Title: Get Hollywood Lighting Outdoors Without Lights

Now here's one of my favorites. This is a Favitech Studio Pro 4x4. Now you can get 4x4s from different companies, but this is my favorite one. It comes with a frame, a silver, which has white on the other side, and a diffuser, and this pole, which I'll get to in a minute. Check this out. This is how fast this thing opens up. And there you go. It's stretched. It's ready to go. You got white on this side, silver on this side. It's ridiculous how long this pole is. I'm sure you can think of a lot of uses for something this long. And now you could have it like at 90 degrees like that. So this, now it's, you can have somebody holding this, or you could walk around, like you could be walking with somebody while they're talking. You can use it like a normal light stand, however tall you want it. So I never use the pole, but it comes with it, which is, the thing's 150 bucks for all of this. I love the 4x4 size. It's the best size. It's the most practical size. These things are so easy to close. There's a button here on each side. You just push them in, and that's it. Folds up right away, and then when you want to have them open, yeah, they're open. Look how easy that is.
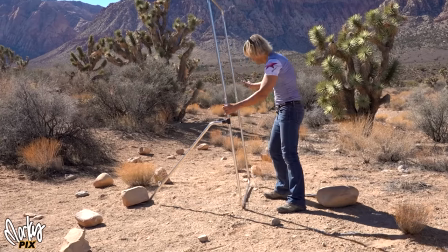(13:39)
You don't need to put expensive stuff in these frames.
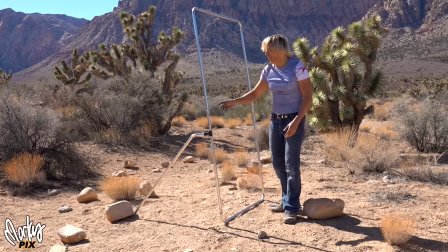(13:42)
Usually when you buy a pre-made diffuser or reflector, it's like 100 bucks just for what goes inside the frame.
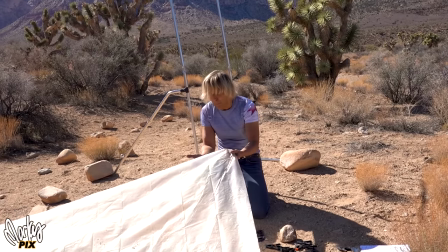(13:49)
But you can take like this plastic sheeting here, which I got at Home Depot.
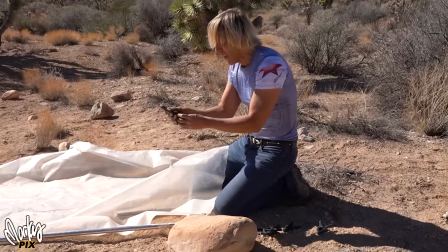(13:56)
I suggest 6 mil. Get some of these cheap plastic little clamps, also at Home Depot or Amazon.
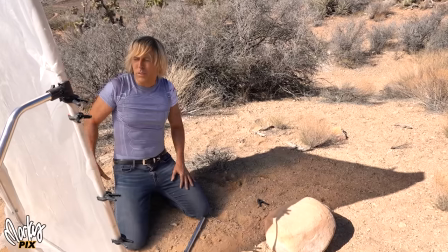(14:03)
Or you can use a bed sheet. The lower the thread count, the better. So this is with the cheap plastic sheeting coming through.
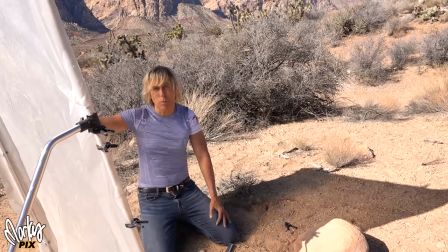(14:10)
You could use that as a diffuser. And like I said, you could double it up if you want more diffusion. But how cheap is this? I mean, in a pinch, you could use bed sheets, plastic sheeting, anything for diffusion.
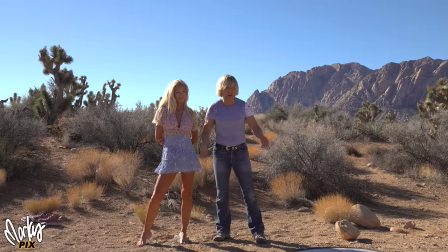(14:20)
All right, so that was diffusers. Let's get on to reflectors. I personally like reflectors over diffusers. The first thing I try to do is always get her in shade. And if there's no shade, like a tree or anything, then just basically have her face away from the sun, which is really good because now you have a nice glow around her hair from the sun from the back.
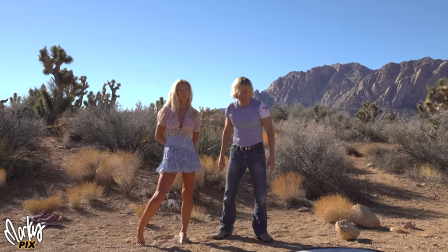(14:39)
That's always a nice thing to have when you're trying to do glamour stuff. And then you just fill in the face with a reflector.
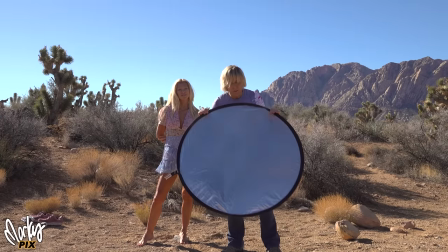(14:48)
Where's the sun? There we go. Now, the thing about shiny reflectors is they're really bright and they blind you.
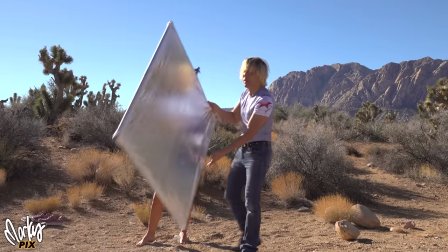(14:56)
So it's better to have a white reflector like this. Favitec, this is a really nice one.
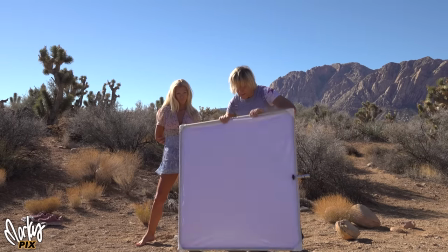(15:02)
It's 4x4. It's collapsible. And the white side has like a shine to it.
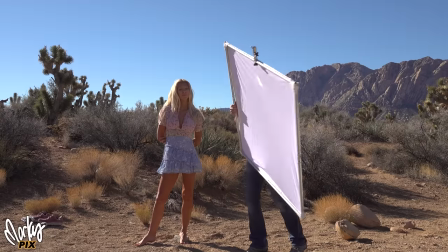(15:07)
So it's white, but it has a little bit of shine to it. Not much, but it's just enough to create a nice glamour look.
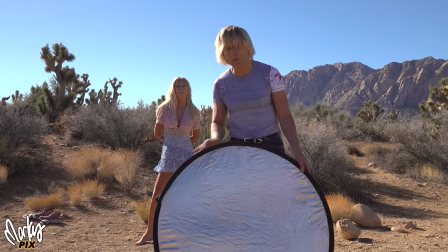(15:14)
One common mistake that almost everybody does in the beginning when they use reflectors is they always hold the reflector down here like this.
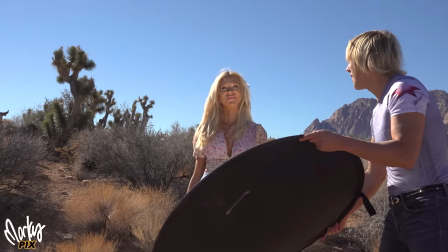(15:22)
And this is not good because it gives you monster lighting. This is not natural.
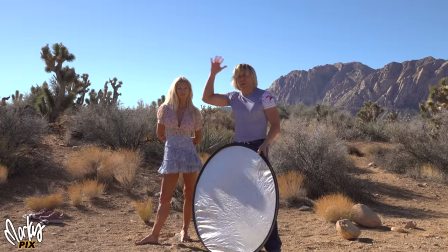(15:27)
It's creepy looking. Light usually comes from above. That's where the sky is. That's where the lights are in your room.
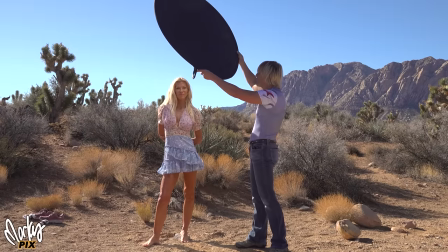(15:33)
So we're used to seeing light coming from above. This is a lot more natural. So that's something to keep in mind.
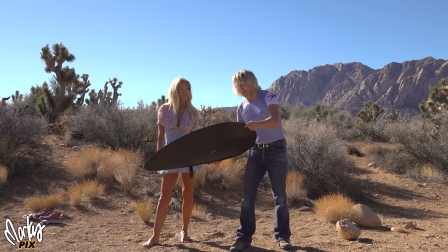(15:41)
You have light down here. This is fill light. So if you're going to have fill light, this is your secondary light.
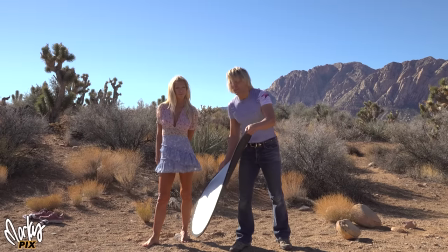(15:46)
It should be like a white card, not a silver thing. But this is not as important as the thing that comes from above.
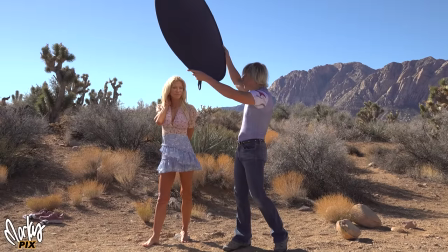(15:51)
Your key light, your main light, should always come from above. Keep that in mind.
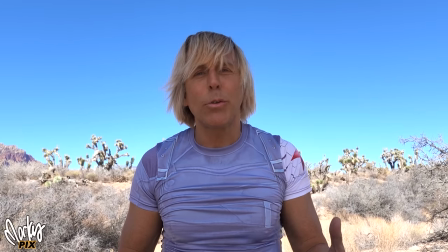(15:57)
All right, so now I have some diffusion on my face. But notice how dark my face looks and how bright the background looks.
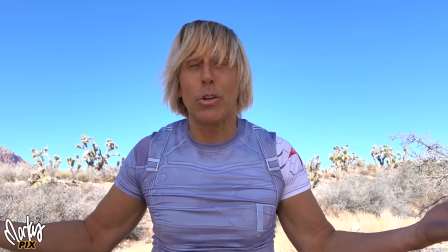(16:04)
So what you want to do in this case is, to really make it look good, is you either got to darken the background or brighten the foreground even more.
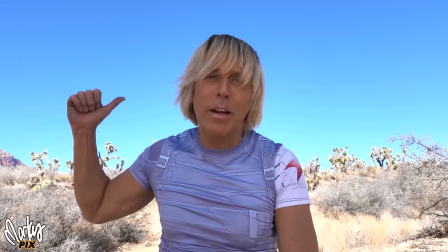(16:11)
And I don't want to be blinded even more, so let's try to darken the background. All right, so this is the Westcott Scrim Gym 4x6.
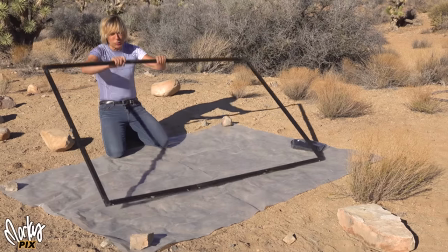(16:19)
It comes in different sizes. The 4x6 for me is the perfect proportion for a background, 16x9 background.
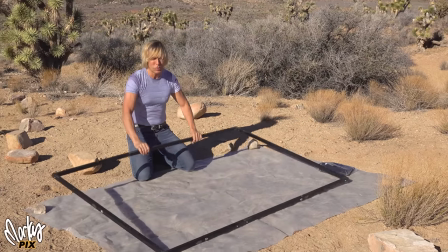(16:26)
So this is what I'm going to be using to make my darker background.